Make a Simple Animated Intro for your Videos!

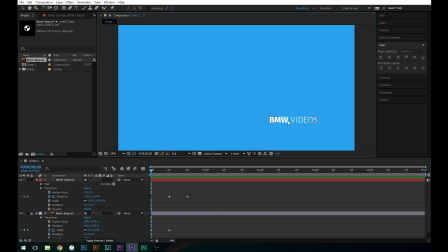[4:11]
Alright, but that's not very cool because when it starts off, we just have this text just kind of hanging out on the side here. So we're going to actually do a mask to have this look like it's just appearing out of nowhere. So in order to make a mask, we're going to go where the text finishes animating here at 20 frames.
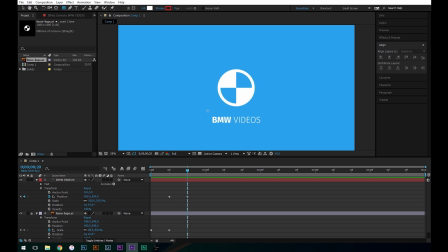[4:28]
And we're going to go grab our rectangle tool and let's make a nice rectangle right above the text here. Happy little rectangle. And you can see that the text is still there underneath it, the layer under it.
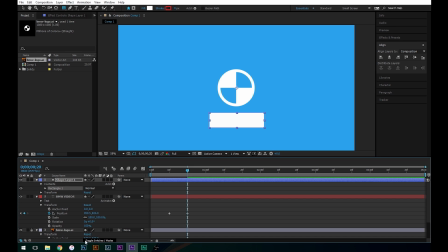[4:44]
Now to make this into a mask, you're going to go down to here to the toggle switches and modes, click that, and then on our text layer, find the track mat and set it to alpha mat shape layer 1.
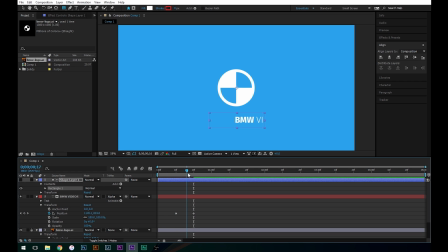[5:00]
So now that text is going to slide in behind the mask and it's going to look like it's appearing. Alright, but one thing that I don't like about this is I don't like how sharp this edge is here on the mask when it comes in.
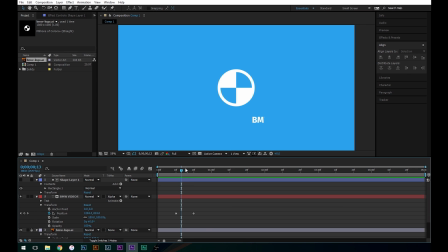[5:18]
See how that's like a really harsh line? I don't really like that, so to fix that, I'm going to actually turn the mask back on just so you can see what I'm doing here. And I'm going to go to my effects and presets and we're going to type Gaussian blur and let's just add this to our shape layer.
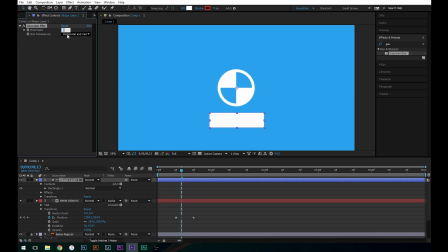[5:36]
And for blurriness, we're going to set it to, let's say, 15. Okay, so now you can see it's kind of got this gradient on the edge here, which looks a lot nicer. You can see here when I turn the visibility off,
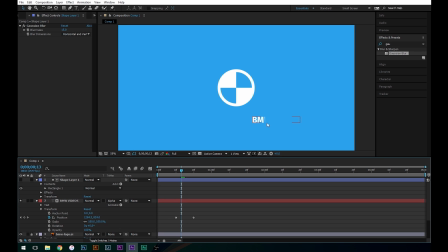[5:54]
see now that that text has a little bit of a gradient and it just looks more finished that way, I feel like. Alright, and then there's one last final finishing touch that I want to do to really
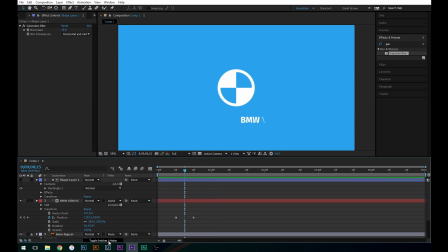[6:10]
kind of give that finishing look here, and that is to set the toggle switches back to what it was before, and now we're going to add a motion blur. So you're going to click this, what looks like a little bouncy ball here, click that to turn it on and enable motion blur for all your layers, and then we're going to
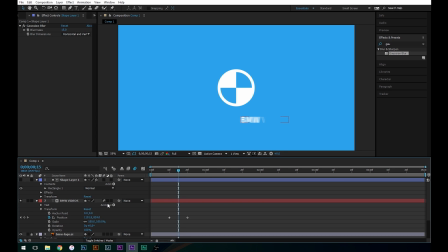[6:31]
click it on for our text and also for our logo. So now as these are coming in, it actually looks like they've got some speed.
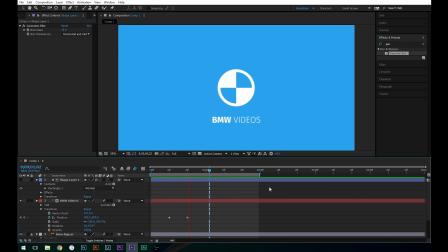[6:49]
Alright, and then there's our final animation. Alright guys, well if you enjoyed the video or you want to see more of these types of videos learning how to do stuff in either Adobe Premiere or After Effects, please leave a comment, let me know. I would be more than happy to do more of these videos for you guys. But anyway, like I said, more car stuff coming up very soon. Thanks for watching and I'll see you guys in the next one.